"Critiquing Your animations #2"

Hey guys, don't be grim because I'm Dreary, and today I'll be looking at your guys' animations again. Now, I am planning on doing a video about the drama that's come up recently, but that might be delayed for a while because of school and stuff like that. But I did enjoy doing it last time, so I decided to do it again and added another animation to show you guys something I had been thinking about for a while. But without any further ado, let's get on to picking the numbers.
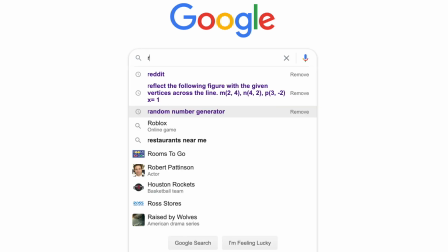40s
So it was finally time to put together my numbers.
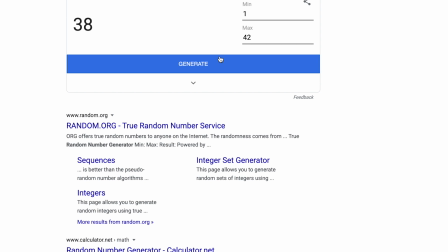43s
I looked for a random number generator and put in my number of responses, which was a shocking number of 42. That was kind of insane. As I was rolling through the numbers,
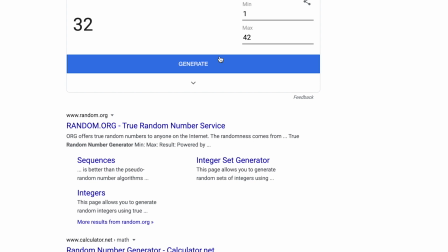55s
I went through and would check down and drag out those animations by copying and pasting them and putting them in my browser, that way I could download them later. I got the numbers 38, 32, and 42, so without any further ado, let's finally get started at looking at your animations.
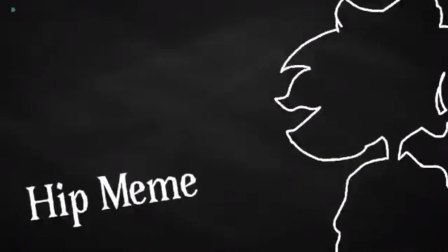74s
Okay, so to start off, it's just a little bit of nagging. When you go through something before you post it, you should always be on the lookout for small dots and lines that appear randomly,
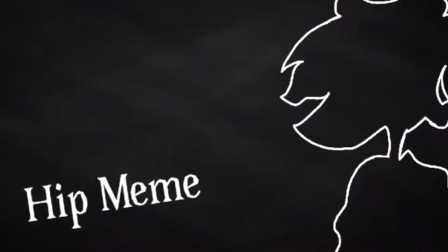83s
because I've seen a couple and I've managed to grab a few, but I'm sure there are still tons in my videos. In the first around 5 seconds you can see 2 of those dots. There isn't any in the other part of the video from what I could see, but still you do want to check that and pull them out if you can find them before you post.
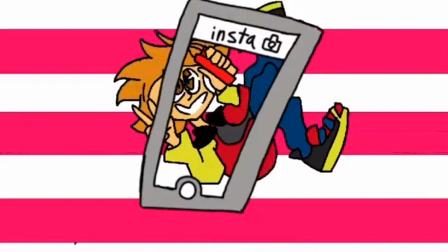100s
Only the phone is moving in this shot.
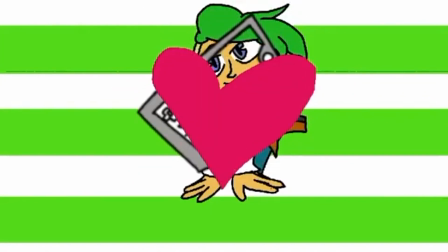103s
It kinda makes the photo look a bit more flat, a bit more stiff, so moving the background,
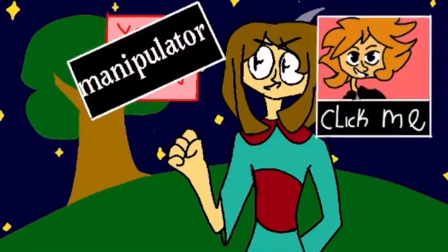109s
having a little bit of a changing background or character would make it look a little bit better and take off some of that stiffness.
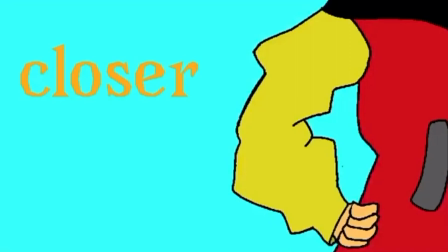117s
And I might be wrong, but it does look like this green-haired character sometimes doesn't have his mole on his cheek.
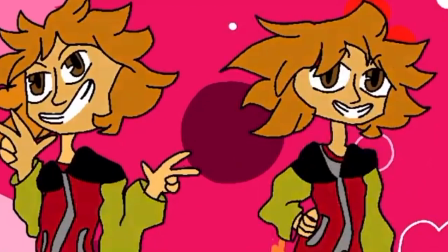125s
That might just be a difference between poses and the way he's facing, so I apologize if I'm wrong with that.
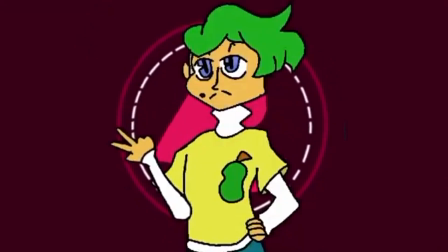133s
And that's just a short little thing too. But it's really nice and really short, sweet, and to the point, and made me fall in love with it on the short time that it was on screen.
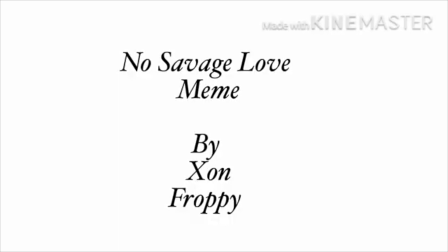146s
Okay, so for this one, I didn't really understand it a whole bunch, so I'll go through it and point out some of the individual things that I saw that was wrong.
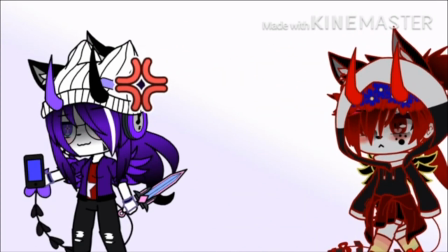153s
The purple hair character is holding a phone and a pink sword in each of their hands.
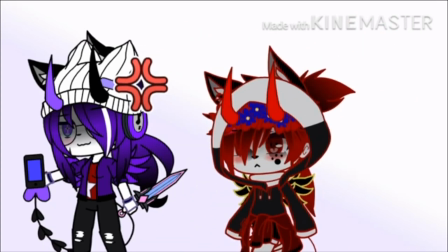158s
The pink sword is in the left hand and the phone is in the right.
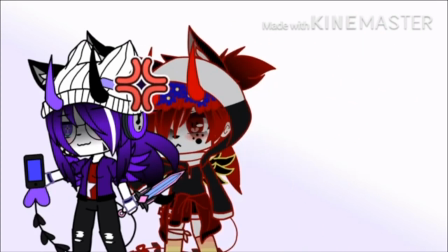161s
But when the red-haired guy comes up to them, the phone disappears and the pink sword turns into purple sword,
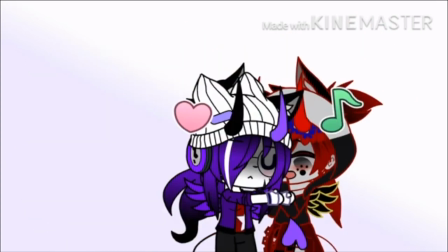167s
and then it somehow swaps hands. Now, this part is what confuses me the most.
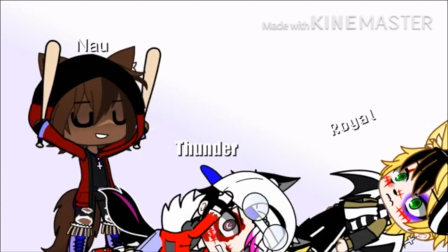174s
It's way too fast and there are too many characters for me to keep track of.
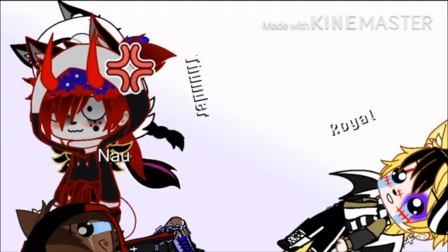178s
And they're fighting and moving around the screen too much for me to really get a feel for the character itself.
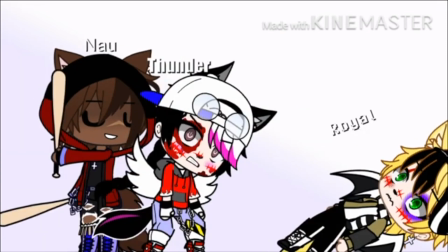183s
And they have completely different color schemes, which makes it harder to look at. Also, the yellow body seems to be floating once he's knocked down.
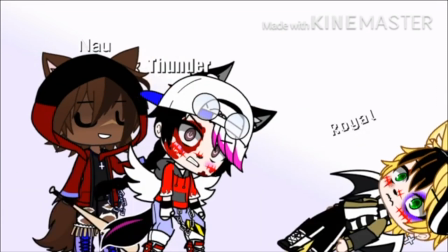191s
Is that because of his wings or merely a glitch?
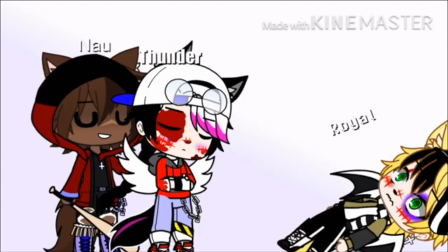194s
One way you can dull down the colors a bit without actually changing the colors is by making the background something other than a complete white,
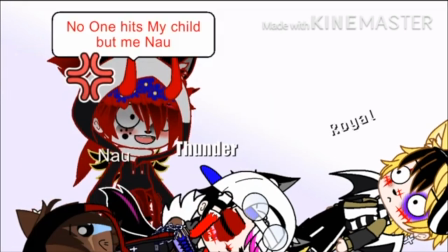201s
to make the characters stand out a little bit less, because on the completely white background, you have them popping out substantially. By changing the color just a little bit, making it an off yellow or an off red, you can make the characters blend into the background a bit more, and meaning that their multiple different color schemes won't interfere with the video as much. Now, I was a big fan of the tweening in this. It manages to make it almost completely on time every single time, and I don't know much about gacha tweening, but I've seen some videos and it does look pretty difficult. You've managed to make the doll parts move around in a realistic motion, and I'm actually really intrigued with that.
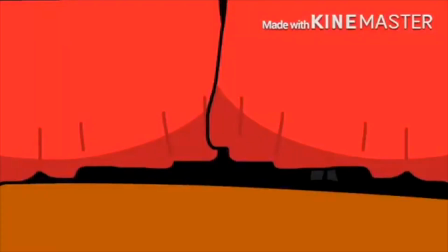243s
Okay, so for this one, there's something I wanted to point out.